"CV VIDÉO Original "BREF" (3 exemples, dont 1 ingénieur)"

Aujourd'hui comment faire un CV vidéo type bref on va analyser trois CV vidéos qui sont d'ailleurs assez bons avec des profils différents ingénieurs commerciales et je vais te dire ce qui marche ce qui ne marche pas et surtout ce que tu peux utiliser de chacun de ces CV vidéos on est
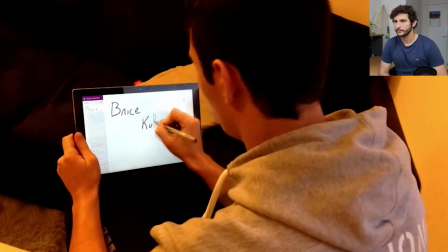[0:13] parti avec le premier qui est vraiment assez bon d'ailleurs je m'appelle Brice Kunle j'ai 20 ans je suis en DUT génie mécanique et je cherche un stage.
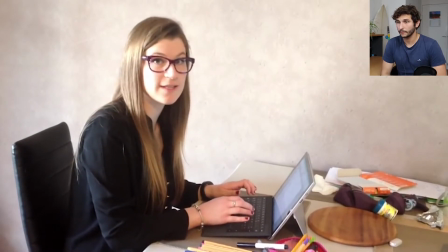[0:20] Aucune offre. Bref un jour ma prof de comedy si tu veux trouver un stage pour faire un CV vidéo alors j'ai pris mon CV et je l'ai filmé
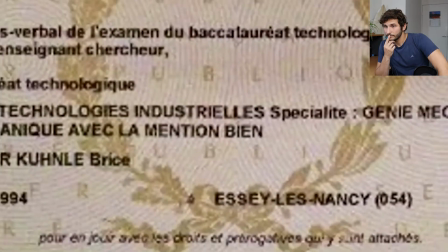[0:30] Ok, j'ai vraiment fait mon CV vidéo. J'ai obtenu mon bac STI, mention bien, puis intégré l'IUT.
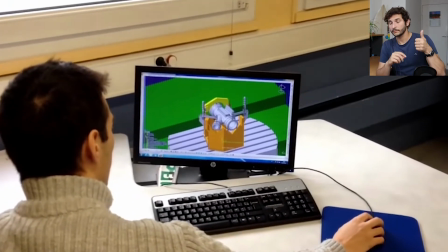[0:34] J'ai appris à travailler avec Solidworks, Katia, des machines traditionnelles et à commandes numériques.
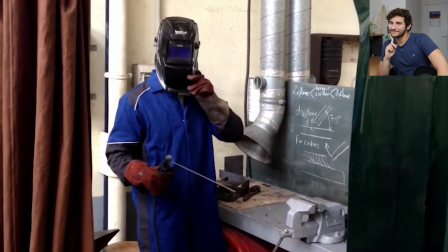[0:43] J'ai aussi appris à souder, mouler et mesurer tout un tas de trucs.
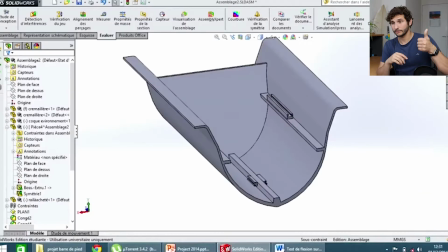[0:52] En deuxième année, il y a un projet. Le but, améliorer un bateau d'avion. Je l'ai recréé sur SolidWorks, fait des tests et j'ai rigidifié la partie du calepier.
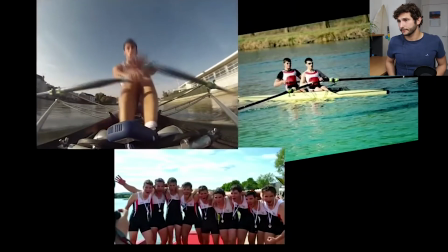[1:01] En parlant d'Aviron, moi aussi j'rame depuis 7 ans. J'ai fait pas mal de championnats et j'ai également obtenu mon diplôme d'initiateur fédéral.
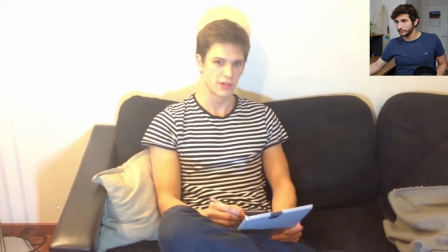[1:08] Je me suis rappelé qu'un jour on m'avait dit Si tu veux remplir un CV, il faut de l'expérience. Bon, j'ai demandé au cousin du frère de la tante de ma...
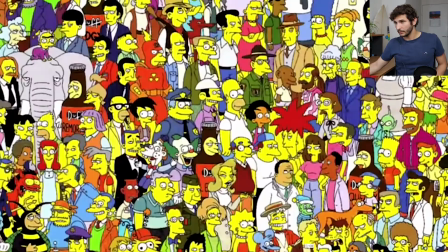[1:15]
Là je vais vous passer ce petit passage qui est assez chiant en vrai. Il va faire cette petite blague pendant 10 secondes, c'est relou.
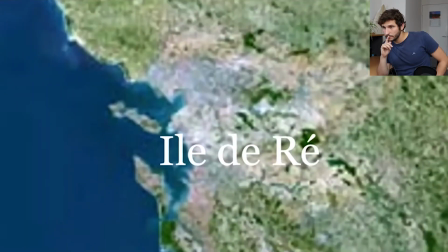[1:21] Ouais ! Allo Tonton ! J'ai donc travaillé l'été 2014 en tant qu'austéiculteur où j'effectuais pas loin de 250 heures par mois.
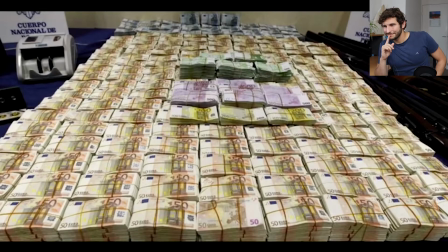[1:28] J'ai été chargé de lévage des huîtres, de la dégustation. Avec cet argent, j'ai pu m'installer en appartement avec ma petite amie, avec mon chat et mon poisson.
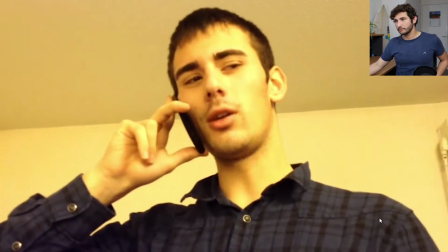[1:35] Au final, je cherche un stage. En tant que technicien supérieur en bureau d'études. Technicien supérieur en bureau d'études.
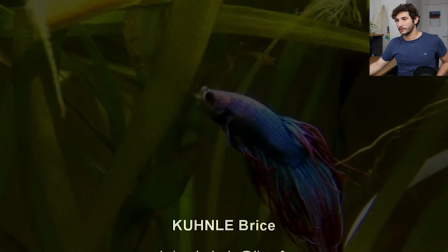[1:41] Technicien supérieur en bureau d'études. Bref, contactez-moi.
Voilà, alors le CV vidéo est assez ancien.
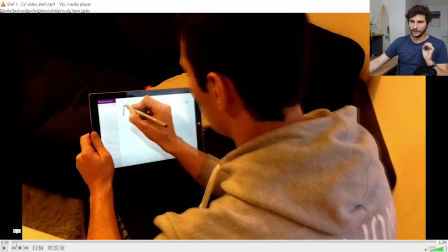[1:47]
On le voit très vite avec le background qu'il utilise, ce qui est très très bien là-dedans. et il y a des avantages énormes on va aller tout de suite dessus ce que toi tu peux refaire
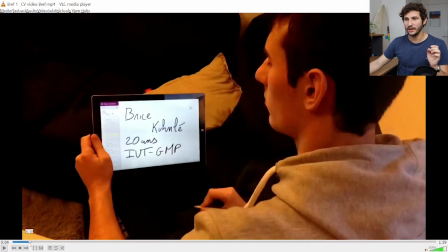[1:56]
dès le départ de la vidéo il dit comment il s'appelle et surtout ce qu'il cherche il a un profil et il cherche un stage de telle sorte
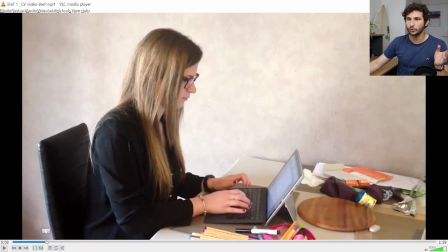[2:02]
après il y a un petit moment à blanc où il fait un petit jeu elle te dit ah il faut faire un CV très
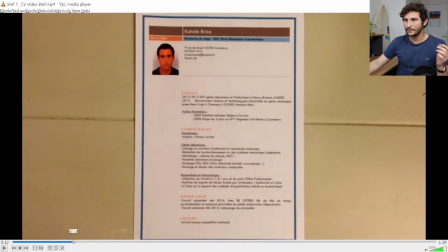[2:07]
bien bon ça c'est pour le délire bref on voit son CV qu'on voit pas très bien mais à la limite c'est pas grave et là ce qui va se passer bon ça cette séquence est pas forcément utile
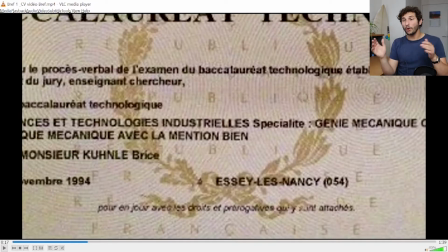[2:15]
on perd quelques secondes on est déjà à 17-18 secondes on aurait pu enlever la moitié du temps juste garder le départ ce qu'il a fait. Et là, c'est très bien, il monte son bac, très bien.
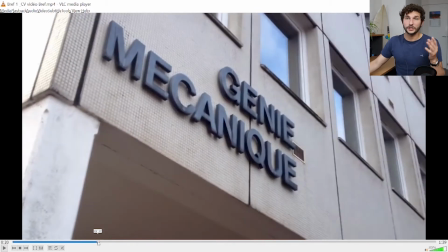[2:25]
Et surtout, ce qui est très, très bon là-dedans, il nous fait ces petits plans qui sont marrants sur Génie Mécanique, là où il est, et surtout, pour quelqu'un qui est sur du logiciel ingénieur,
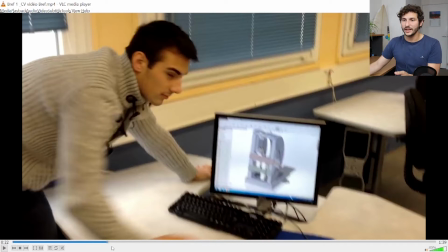[2:34]
donc s'il est sur quelque chose qui est quand même assez abstrait, il nous montre le logiciel, et ça a l'air de rien, mais on se dit, ok, on voit les trucs en 3D,
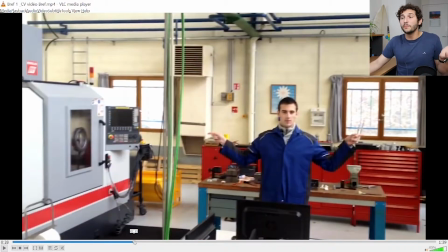[2:39]
on voit les machines, on se dit, bon, au moins, il a fait ça, allez, je peux lui parler, quoi. Ça, il a pris à souder, c'est très bien.
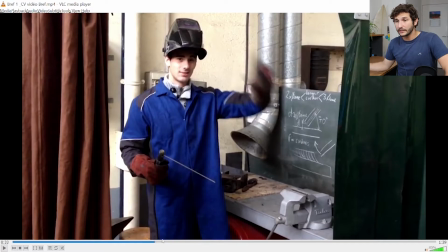[2:46]
Bon, la musique, clairement, je ne vais pas être monétisé sur cette vidéo c'est pas grave d'ailleurs parenthèse cette vidéo est sponsorisée par moi même j'ai
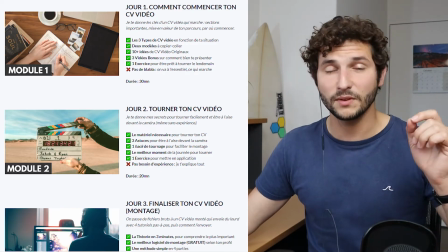[2:52]
fait une formation sur comment bien réussir comment bien faire ton cv vidéo en moins de trois jours le lien est en description je vous invite
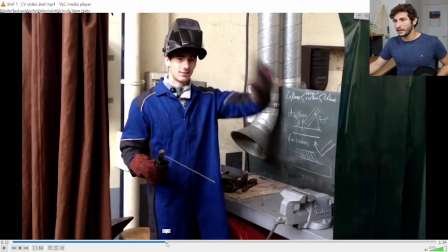[2:58]
à aller la regarder si cette vidéo vous plaît et que vous voulez faire votre cv on continue donc là il nous montre comment on a appris à souder il nous montre qu'il se mesure des trucs jusqu'à là c'est très très bien il y a un très bon rythme on a
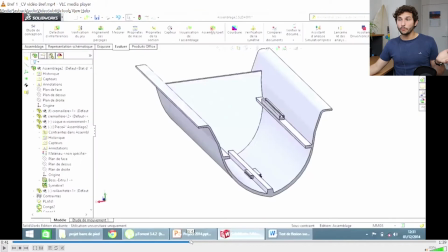[3:06]
40 secondes et vraiment ça envoie il continue en nous parlant d'un projet ça c'est encore super il nous montre des images si
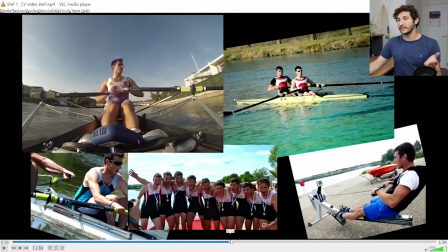[3:11]
vous faites votre cv mettez des images il nous montre qu'il fait du sport avec des photos sport d'équipe sport de dépassement individuel c'est des qualités qui
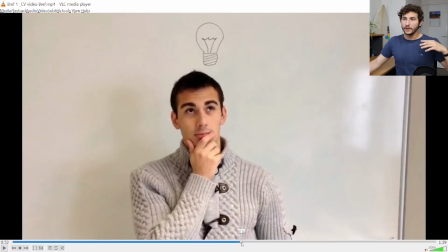[3:17]
sont recherchées par les employeurs il nous montre qu'il a fait des choses en plus vraiment il nous montre qu'il a des idées donc jusqu'à 53 secondes c'est parfait malgré on pourrait se dire oui mais c'est un peu tourné n'importe comment c'est pas grave on s'en fout le but c'est qu'on
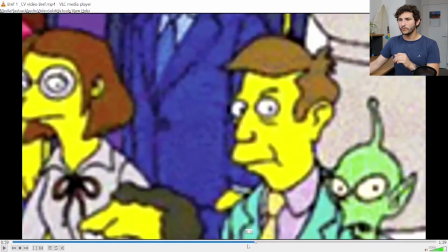[3:28]
transmette des messages à la personne qui recrute et là par contre il va y avoir un peu une baisse de régime où il nous fait il y a 10 secondes il nous fait une sorte de blague honnête qui est pas très effective pas très efficace
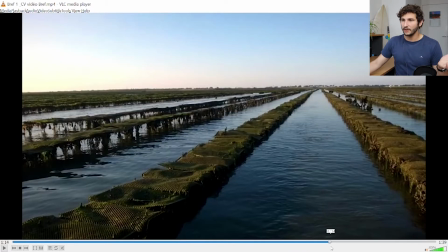[3:37]
il nous dit là ce qu'il a fait avant comme stage très bien ok pourquoi pas il y a quelques blagues